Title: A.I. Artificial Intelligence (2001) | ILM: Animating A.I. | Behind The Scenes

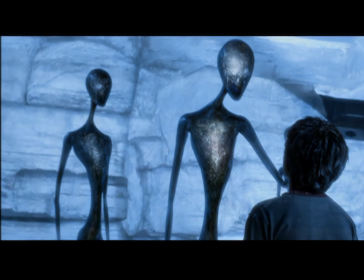(4:18)
I looked at ballet dancers to begin with for just examples of graceful movement, very controlled movement.
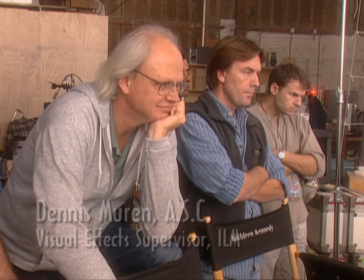(4:25)
Then, also, one thing that Dennis Murin suggested would be to look at actors who have a very quiet presence. For instance, Alec Guinness. So we looked at some scenes with Alec Guinness acting, where he is presenting dialogue, but it's very internal.
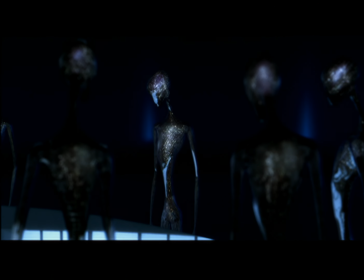(4:42)
He's not waving his hands around a lot. It's very quiet, but there's a lot of strength in it.
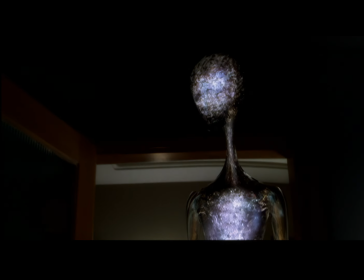(4:47) Give him what he wants.
And given that the voice of them specialists was Ben Kingsley, he was also good reference. We searched around that way to find examples of physical acting,
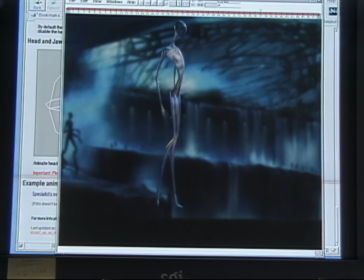(4:59)
physicality that was contained and elegant and graceful, but with a kind of gravity to it.
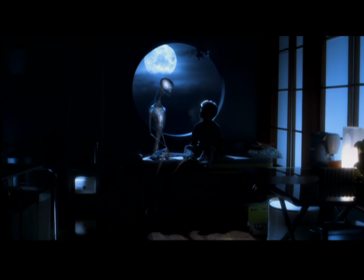(5:05)
Because there's a long dialogue sequence between the specialist and David, and it's hard to sustain an animated character that one who doesn't have any eyes.
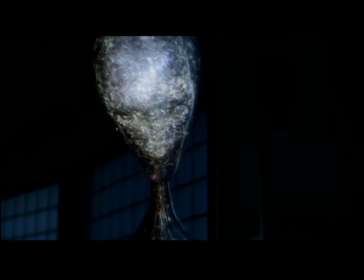(5:12)
I mean, he doesn't have normal human facial expressions, I should say. He doesn't have eyebrows and all the things that make it much easier to register little subtle changes in, you know, inflection and so forth.
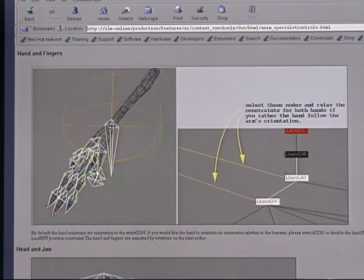(5:22)
So we had to do it all through pantomime, essentially, with his character.
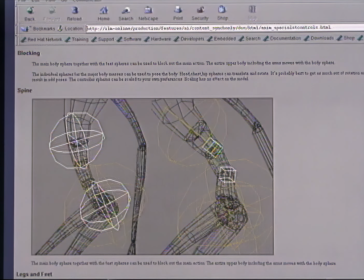(5:27) Human beings had created a million explanations of the meaning of life in art, in poetry and mathematical formulas.
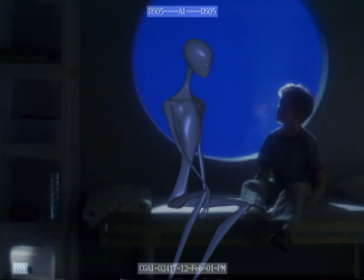(5:34) Certainly, human beings must be the key to the meaning of existence.
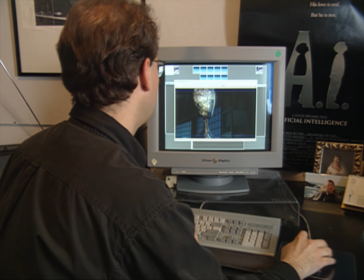(5:39)
I think the animators did a great job in trying to emote the character, just using body language and things.
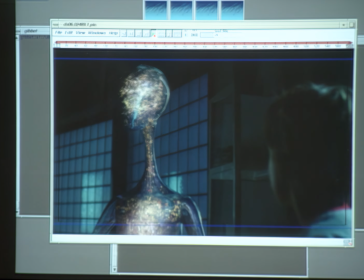(5:45)
And they studied a lot of tapes and listened to the voice and exactly how Ben Kingsley and how he moves and how he acts.
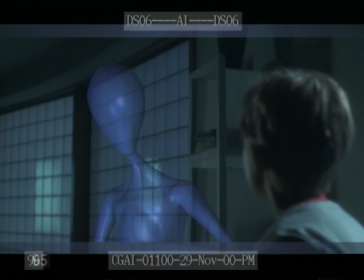(5:52)
The actual face itself was an ongoing discussion for many, many months, trying to figure out exactly the look that Steven would go for. And I think he was certainly unsure of exactly what he wanted and didn't, you know, it was one of those, give me something and let's have a look at it and see if, you know,
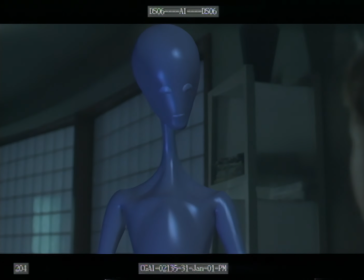(6:06)
if we like it. And we eventually ended up with this mask look to give it some semblance of humanity, of a person,
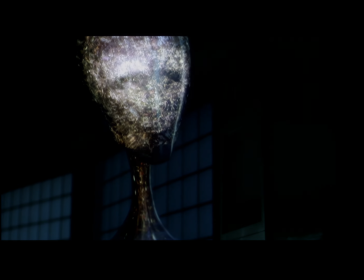(6:13)
but wanting it still to have that bridge between, you know, the organic and the mechanical.
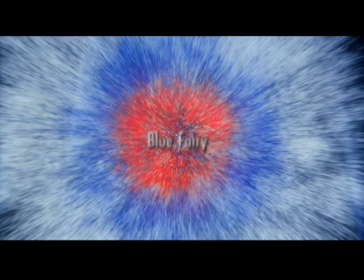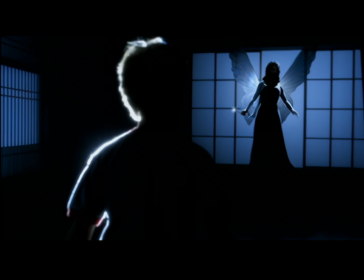(6:26)
The Blue Fairy is one of the hardest things we're doing in that physically she's very realistic her proportions are exactly like a real woman's
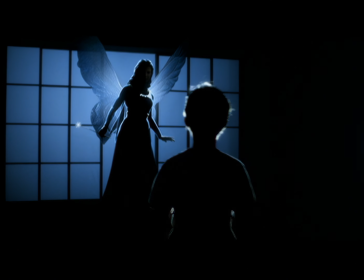(6:35)
and yet in terms of the coloring and the lighting in the scene and she's very sort of ethereal and we don't exactly know what she's made of or how she was created and what is your wish please make me a real boy we didn't want to simply have for instance an actress in makeup or to use motion capture to capture a live person's performance and apply it to the model because both of those things would just be completely naturalistic and too
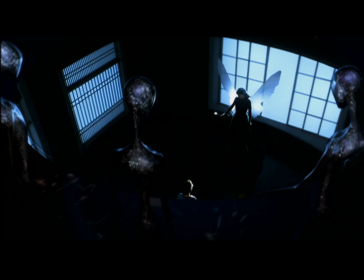(7:04)
grounded in the real world ultimately. And we wanted something much more stylized, much more, well, like a fairy-like in a sense.
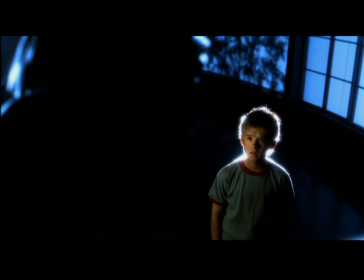(7:12)
I mean, she is an icon in a sense and the way she holds her hands and reaches out to David and so forth, it's very reminiscent of, for instance, Statues of Mary.
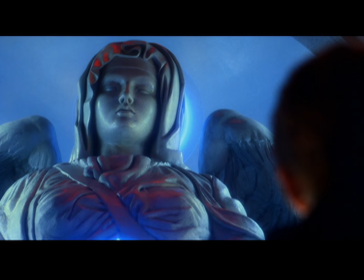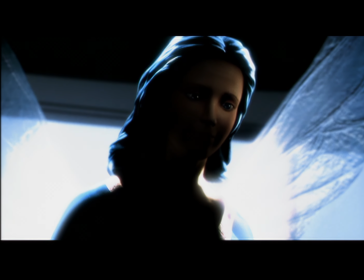(7:25)
As far as her facial movement and just her whole attitude and that,
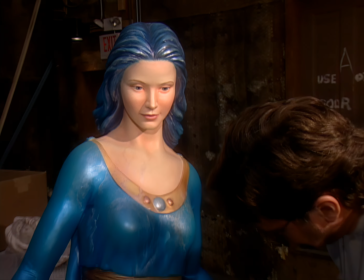(7:30)
it's really coming from from the design of the statue itself
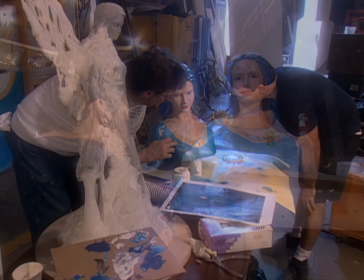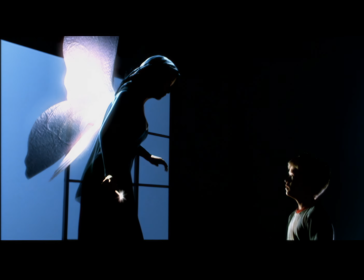(7:40)
it's a
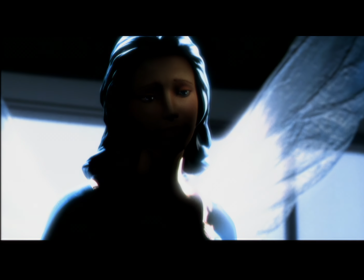(7:45)
very emotional scene I mean David's heart is right there and she's got to be something that
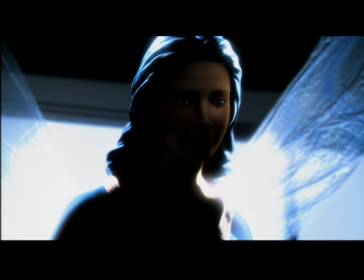(7:50)
the audience is gonna buy so it's very difficult for us and she's really an amazing character
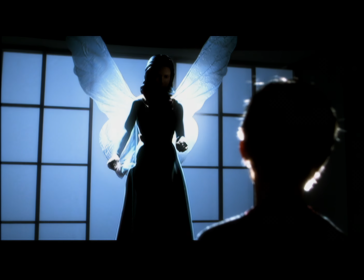(7:56)
she's beautiful and it's just a pleasure to work on your wish is my command